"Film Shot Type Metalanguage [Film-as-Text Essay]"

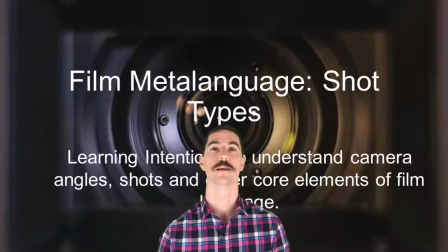(0:00)
This is my guide to film metalanguage and specifically shot types. The learning intention for this is for you to be able to use these phrases in your own sentences to make coherent references to a film as text in an essay.
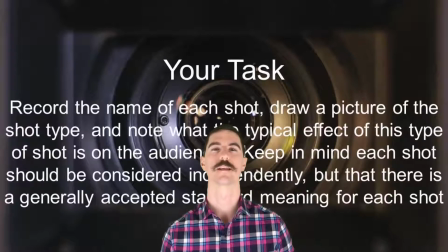(0:12)
So what you need to do with this video is basically rule up 3 columns. The left-hand column, you're just going to write the name of the shot so that you can keep track of what it's called. In the middle, you can either draw a picture, if I would prefer, or just write a description of what you typically see in this shot. And in the third column, this is the hardest part. You need to explain what typically this shot communicates to the audience.
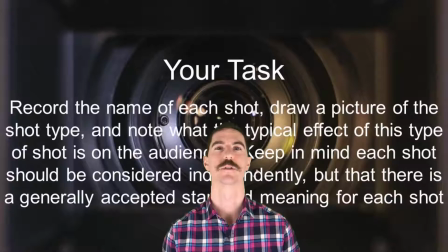(0:31)
So for example, just a basic one, a low angle shot typically is used to show that the person being filmed is powerful over someone else, and then a high angle shot does the opposite, so it shows weakness. Obviously a good director can use these shots in different ways to communicate different things,
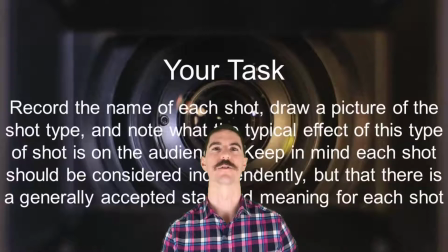(0:47)
but there is also like a rough standard film understanding for each shot type that is roughly coherent to link to each shot type.
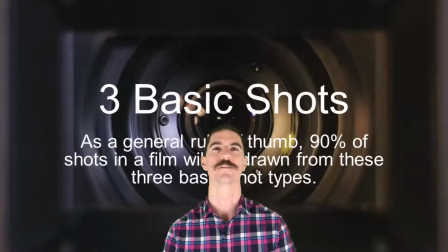(0:54)
Alright, so these are your 3 basic shot types. So roughly 90% of all shots in a film will be these shots, so just sort of get used to them.
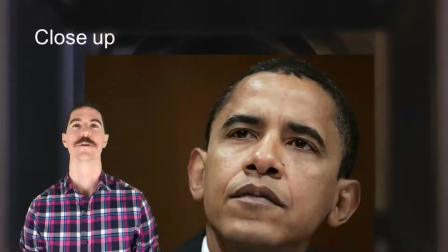(1:01)
The first one is a close-up. So the first shot type is a close-up. Here we have this example is a close-up of a face, but you could close up on anything, an item, a shoe, a foot, a limb, any part of the human body, or anything in particular.
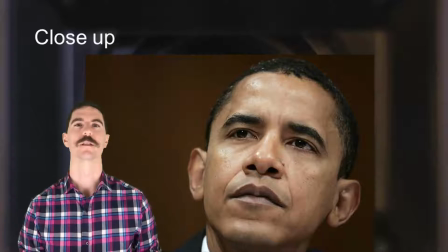(1:14)
And something to keep in mind for a film, the amount of times you get a close-up of something is a pretty good indication that that might be a motif or something symbolic or something really important to the film.
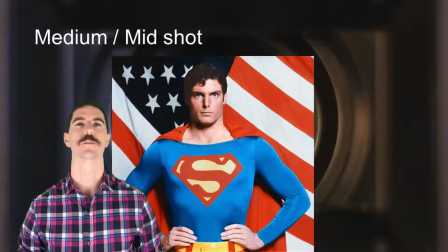(1:23)
Second most common is a medium or a mid shot. Typically this is a human person from the waist up, so the focus is, of course, you can see their uniform, you can see their facial expression and their body language, which is something that would be lost if this photo was a close-up only.
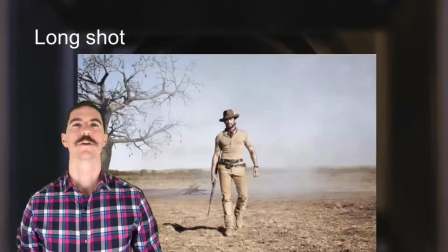(1:36)
Third standard shot is a long shot. So for this here, it gives you a bit of perspective, it gives you the background, and it also gives you typically the main character or a main proponent or part of the film.
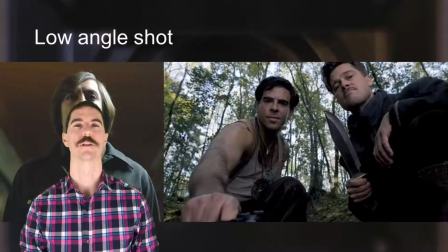(1:46)
Those are your 3 basic shots, and there's also 3 very basic angles. Firstly, low angle shot, so what you might call a worm's eye view or from below. People typically find this quite an unflattering shot because it could give you double chins or something like that, but it shows the people in the picture are powerful as shown here in these images.
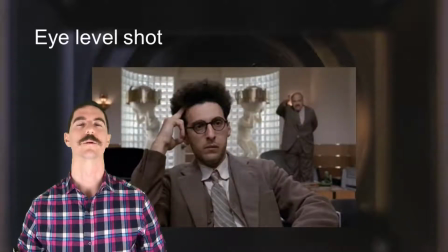(2:03)
The somewhat standard is the eye level shot, so this is just where you look eye to eye with the main character or the person or the item pictured in the shot.
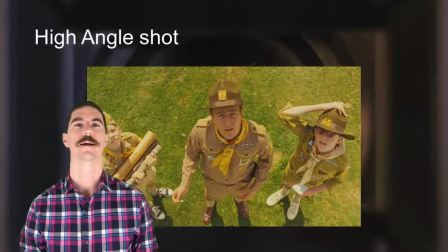(2:11)
High angle shot might be a bird's eye view. It's different to an aerial shot, obviously, due to the scope. An aerial shot is much further away, whereas a high angle shot is quite close on the subject typically.
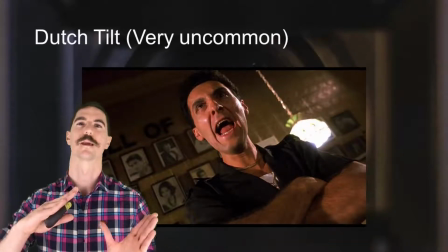(2:22)
And this one's very rare and weird, but it's called a Dutch tilt, which is basically where the camera is tilted to a diagonal direction, and the effect of this is up for you to decide,
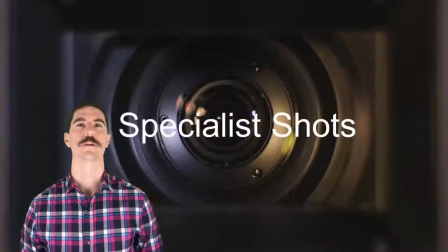(2:31)
as you can look at this example. So there's the basic shots and angles. These are what I would call specialist shots that happen less frequently but communicate and have certain effects that you'll want to be considering.
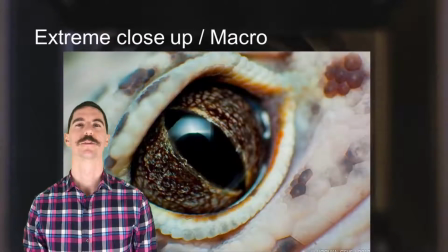(2:41)
So the extreme close-up or macro shot. So the extreme close-up or macro shot gives you a very finely detailed image of whatever is taking place on camera, and it can be used for a range of effects. Usually it's quite disconcerting and really draws your eye to a specific item on the screen.
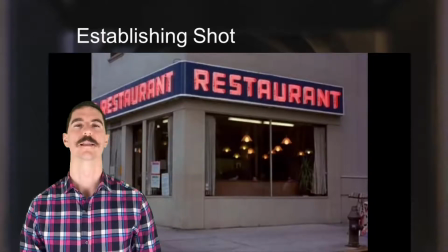(2:57)
The establishing shot just does what it says on the tin. It tells you where people are or where they're supposed to be. Obviously, this example of from Seinfeld, the majority of the show isn't actually filmed inside this restaurant, but it's rather stock footage. So the establishing shot in this case is just setting up the illusion of being in that place.
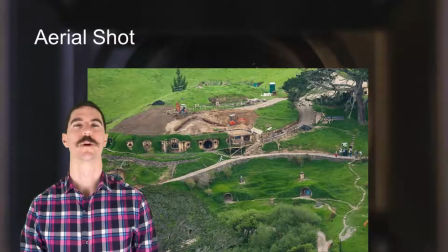(3:16)
An aerial shot is usually used in big budget blockbuster movies. It gives a shot sort of an overview of where you are in the film, sets you up more than just an establishing shot, which is usually interior exterior shots. An aerial shot includes both of those, so you might have buildings,
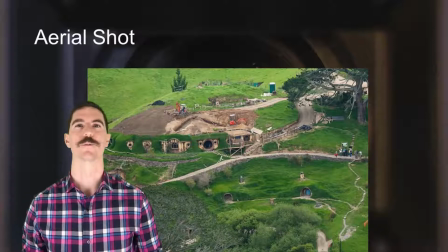(3:33)
a lot of CGI, castles, houses, homes, tunnels in this case, and it just gives you a sense of scale.
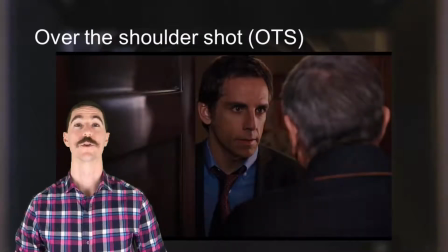(3:40)
Over the shoulder shot is just used when 2 people are conversing,
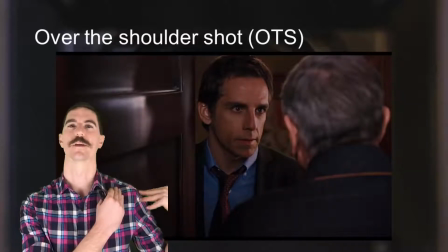(3:44)
so you see a person's shoulder and perhaps the side of their head and the person talking to them, and then you get the reverse shot, which is the same but mirrored. So you see then the person listening's shoulder and perhaps their head and the person talking.
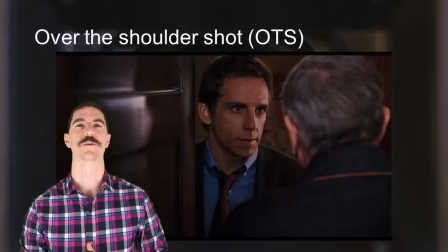(3:57)
And this introduces a rule that they call break the line, so you always have to be going from the same shoulder, otherwise it gets a bit disconcerting if you suddenly change shoulders and the viewer finds it quite confusing.